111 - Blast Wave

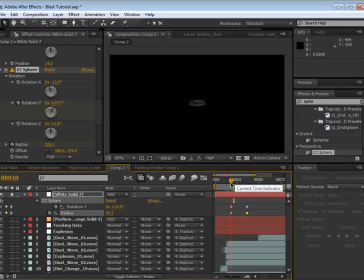(37:07)
So we might even add that rotation and make it even more extreme so that it really,
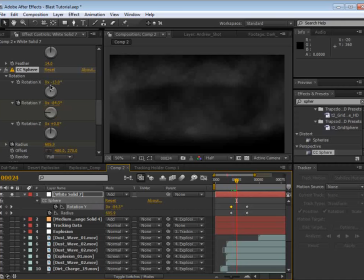(37:15)
really becomes noticeable. And it just makes it look a little bit more 3D. So we'll rotate this down a little bit, and that looks good.
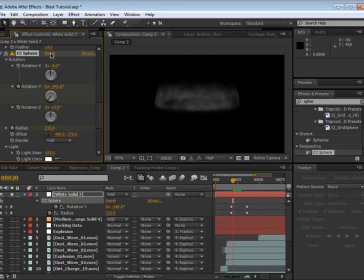(37:24)
So then we can move the position of the sphere. We can slide it over here so that it radiates from our explosion.
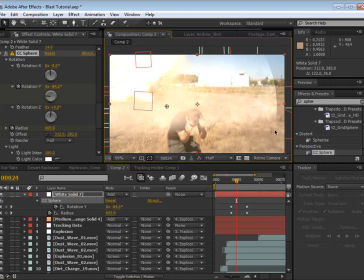(37:35)
And then if we take this layer, what we may need to do is scale it up, but let's just parent it to our explosion.
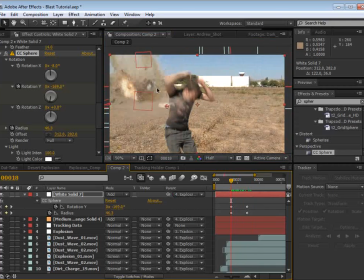(37:46)
And let's see, we'll just move the layer over. Maybe lower the opacity, rotate it a little bit there.
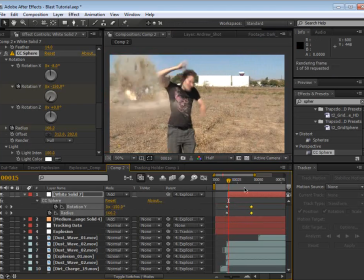(38:05)
So we can play around with the timing of this, but let's just take a look. It's a little bit more halo-like, but it's an interesting effect.
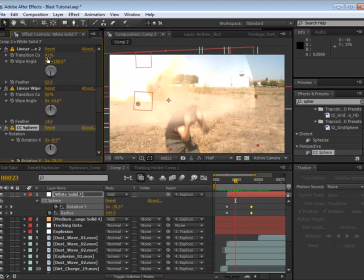(38:17)
And the way I actually just like to use it is really trimmed down so that it doesn't look really large, but just kind of like a low-level kind of shockwave. But it just gives it almost a little bit of 3D depth as it kind of blasts off there.
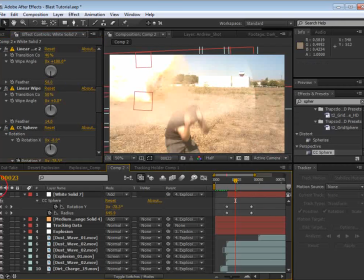(38:36)
So it's up to you. You can kind of play with how that looks, but not too bad.
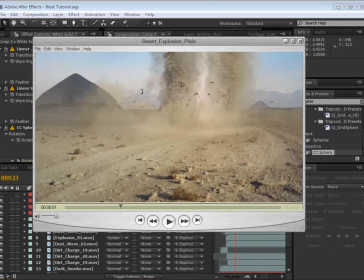(38:41)
In fact, here I have this other comp that I was going to show you of this desert type of explosion using all the same stuff.
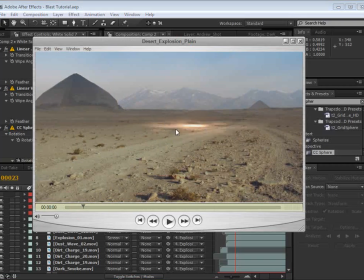(38:48)
And there's actually kind of this little underground kind of light charge that was just a fractal noise. But let's take a look.
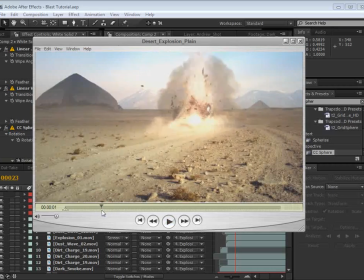(39:00)
So we see the dust picking up, and then you see this big shockwave coming at us,
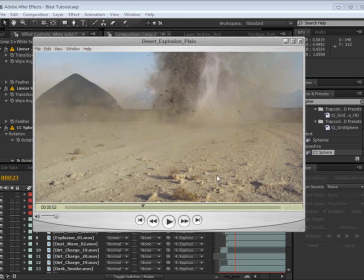(39:06)
and then the dirt and the dust kind of picks up and fills the frame at the end.
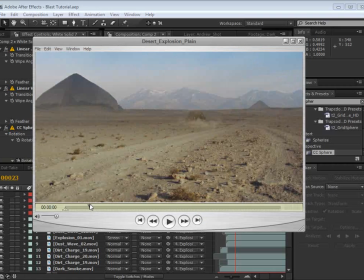(39:11)
So it's all the same stuff. There's no camera shake, so that I wanted you to be able to see what was happening without trying to
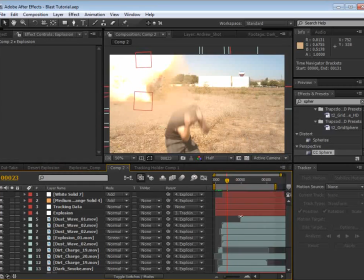(39:19)
hide it in the camera shake, which is something compositors never do. It wouldn't be right. It's up to us to make things perfect. Right.
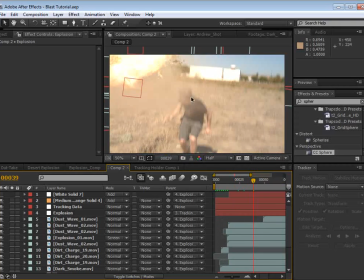(39:31)
Okay, now the final thing would be to make sure that you are in front of all of this dust. And so what you could do is duplicate the footage, put it on top, and then roto it out.
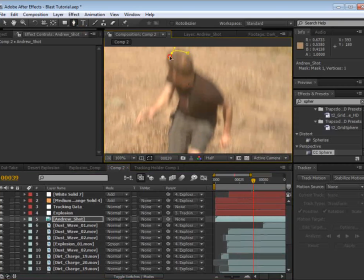(39:46)
You could use the pen tool, draw a shape around everything. This takes forever.
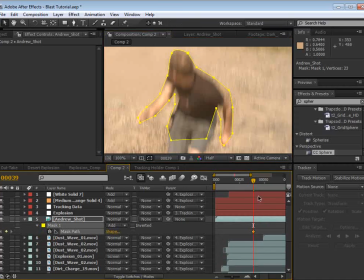(39:56)
Hit M, set a keyframe for the path, and essentially you kind of have to just kind of go frame by frame and
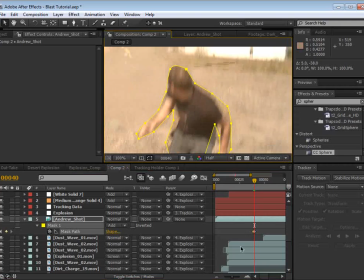(40:05)
do that. And what happens, and then you feather it.
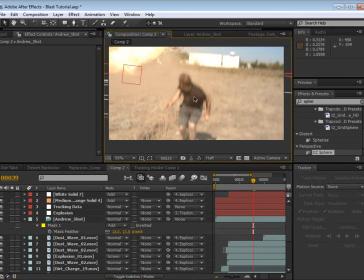(40:11)
And so then when the shockwave goes off, the shockwave will be behind you, and it'll look a lot better.
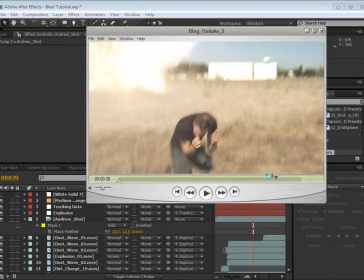(40:20)
Now in this case, so here you can see the shockwave actually is behind me,
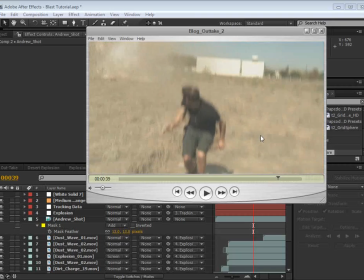(40:26)
and it's subtle, but your mind kind of picks up on the fact that that's behind it and just, you know,
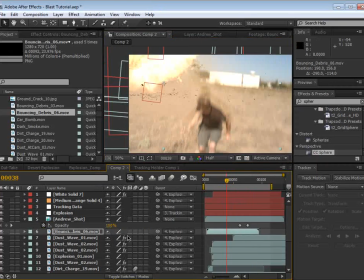(40:32)
looks a little bit nicer. So that's how you would roto it. By the way, we should probably turn the motion blur on for all of these.
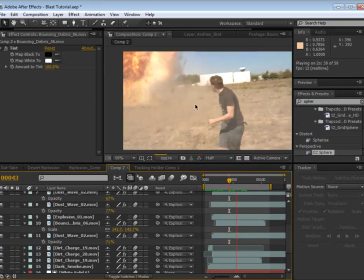And I would say it looks pretty good. I mean, a little bit, turn that motion blur on for all of the layers, and you know,
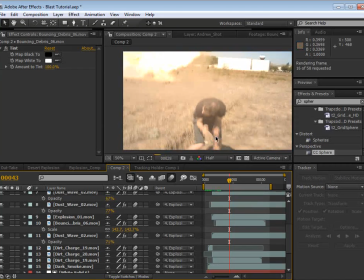(40:53)
probably add some glow in there just to make it a really bright explosion.
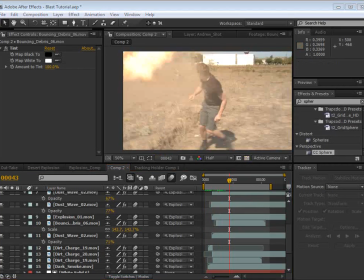(40:59)
And I think it's pretty close. So here is again, here's the example from the beginning.
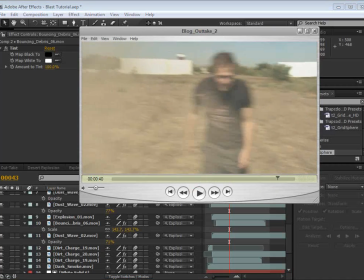(41:11)
You know, you might actually explore the After Effects CS5 Roto brush.